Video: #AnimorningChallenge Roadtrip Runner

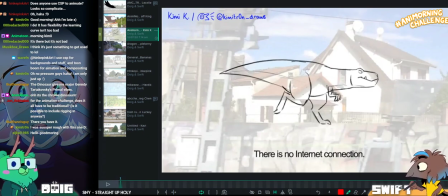81:08 If you can pin the footage to the camera so you can animate over it with a 3D rig, then go for it.
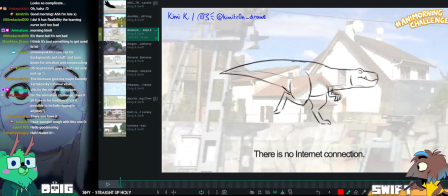81:16 3D submissions are welcome. All right, let's have a look at this dinosaur.
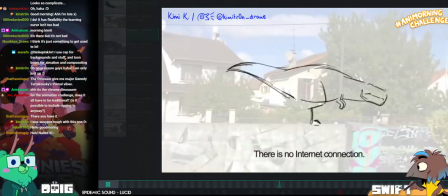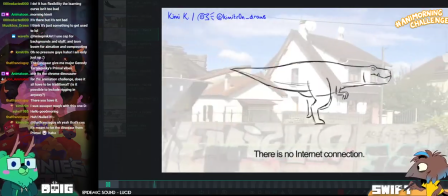81:27 Oh, I love him. Look at them go. I like the way that they jump over the bushes.
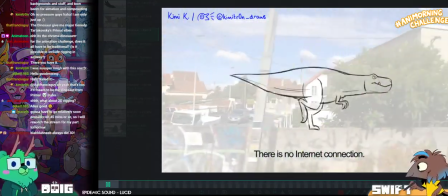81:36 I also like that it makes them feel really small because they're running on the wall.
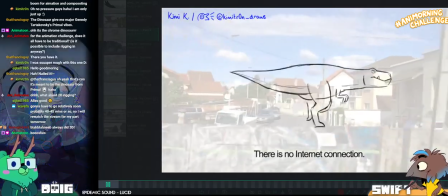81:44 This is like a tiny T-Rex. Tiny dinosaur friend. Tiny T-Rex. Oh my gosh.
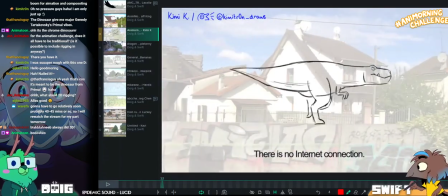81:50 Okay, let's see. What can we do? Maybe we can do something with the jumps.
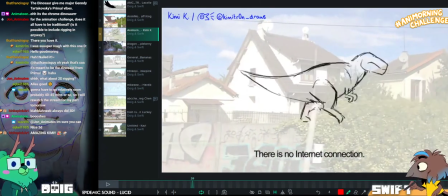81:57 I mean, this is tough. Because I think you might have to have them anticipate maybe even before this is on screen.
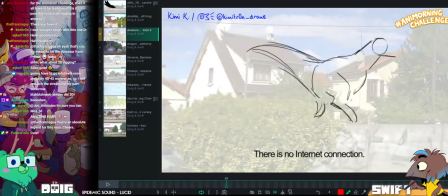82:08 Because at the minute it feels like they're not quite clearing it. Because it feels like they're kind of jumping.
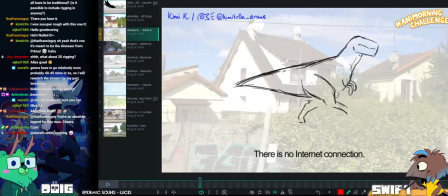82:15 It feels like the foot is still planted on the ground here. Where the bush is.
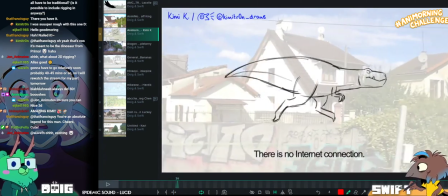82:26 I wonder if we could have it like lead with the head a little bit more. I will call that you're the way that you were like bushes.
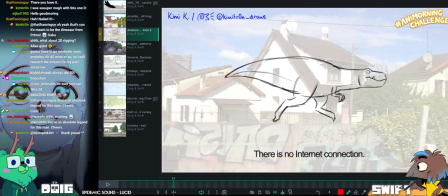82:32 Bushes. Let me pop on this.
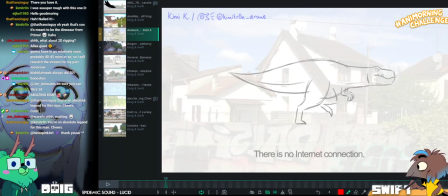82:39 Oh ho ho.
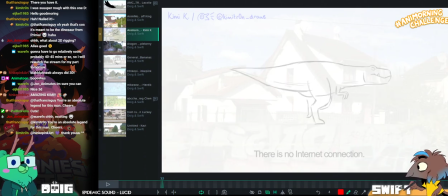82:44 So. How would you anticipate?
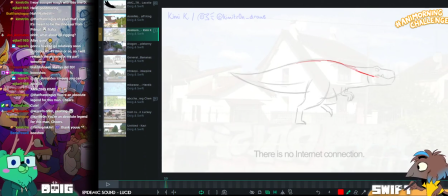82:46 There's a nice back curve here that I think we could probably take advantage of going on this run position.
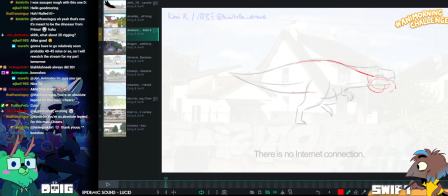82:55 So we could dip the head a little bit earlier if we follow the back position.
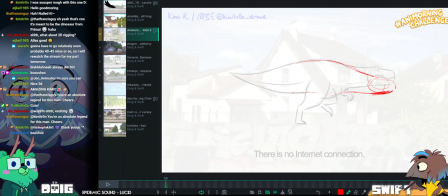83:02 Be aware that your T-Rex is about to turn into a seal because I'm not very very well versed on drawing T-Rexes.
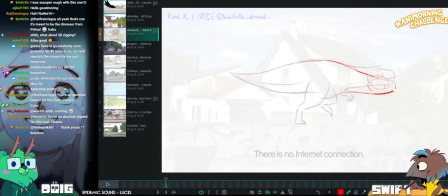83:12 So my solution's going to be to essentially join them together in one fluid shape like a seal.
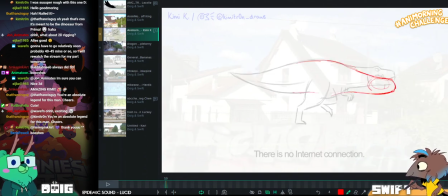83:21 So your dinosaur may end up looking slightly more like that. That's fine. Short hands.
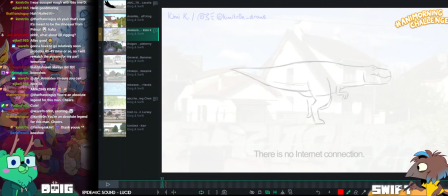83:26 Let's do it. Yeah, pretty much. Down in preparation for up. Yeah. Head's going down first.
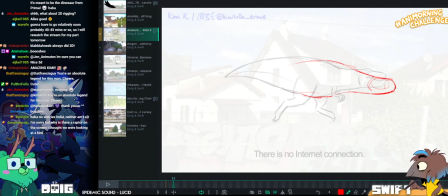83:35 It's going to lead with its head because we said so. And no one can stop us.
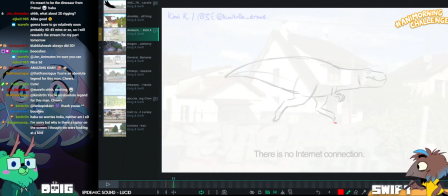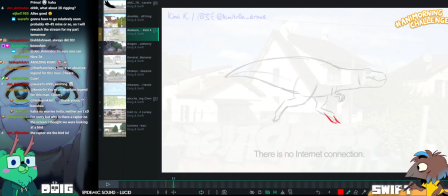83:50 Let's put that back leg down sooner. And that's going to be our jumping off point.
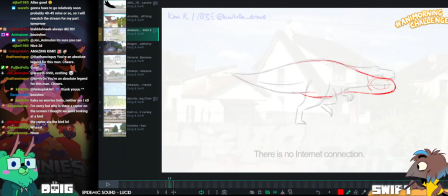83:59 This dinosaur is going to use this as its jumping off point.
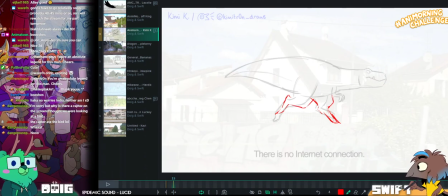84:08 So,
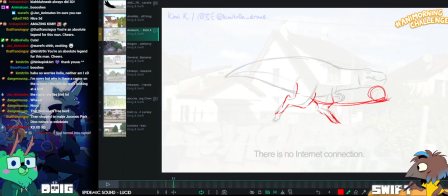84:14 it's getting down, it's getting low. Shorty getting low. In preparation for this jump.
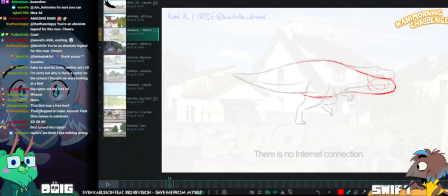84:24 Cause it's gonna pull all that mass of its butt and body with its head.
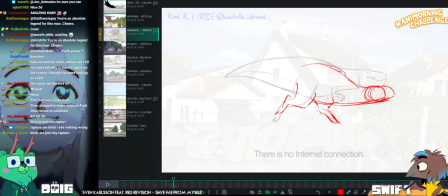84:30 Cause that sounds like a good plan. Getting that weight
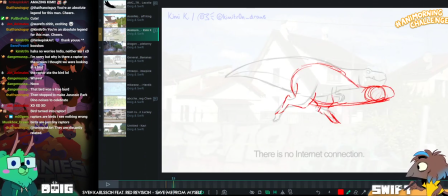84:39 coming down.
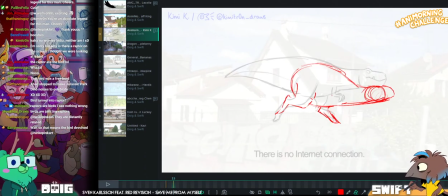84:44 And the stream theme has come on, as it should have.
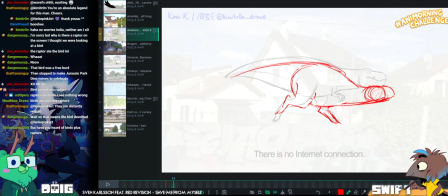Okay.
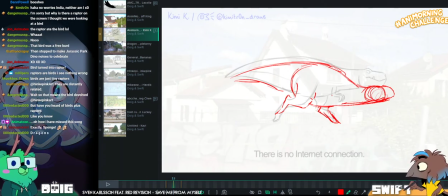85:00 So, looking at the distance from here
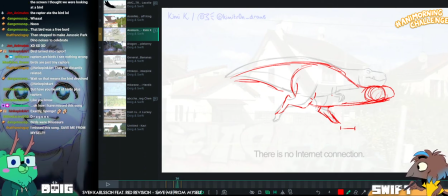85:05 to here is what I'm going to keep when it comes to its contact position.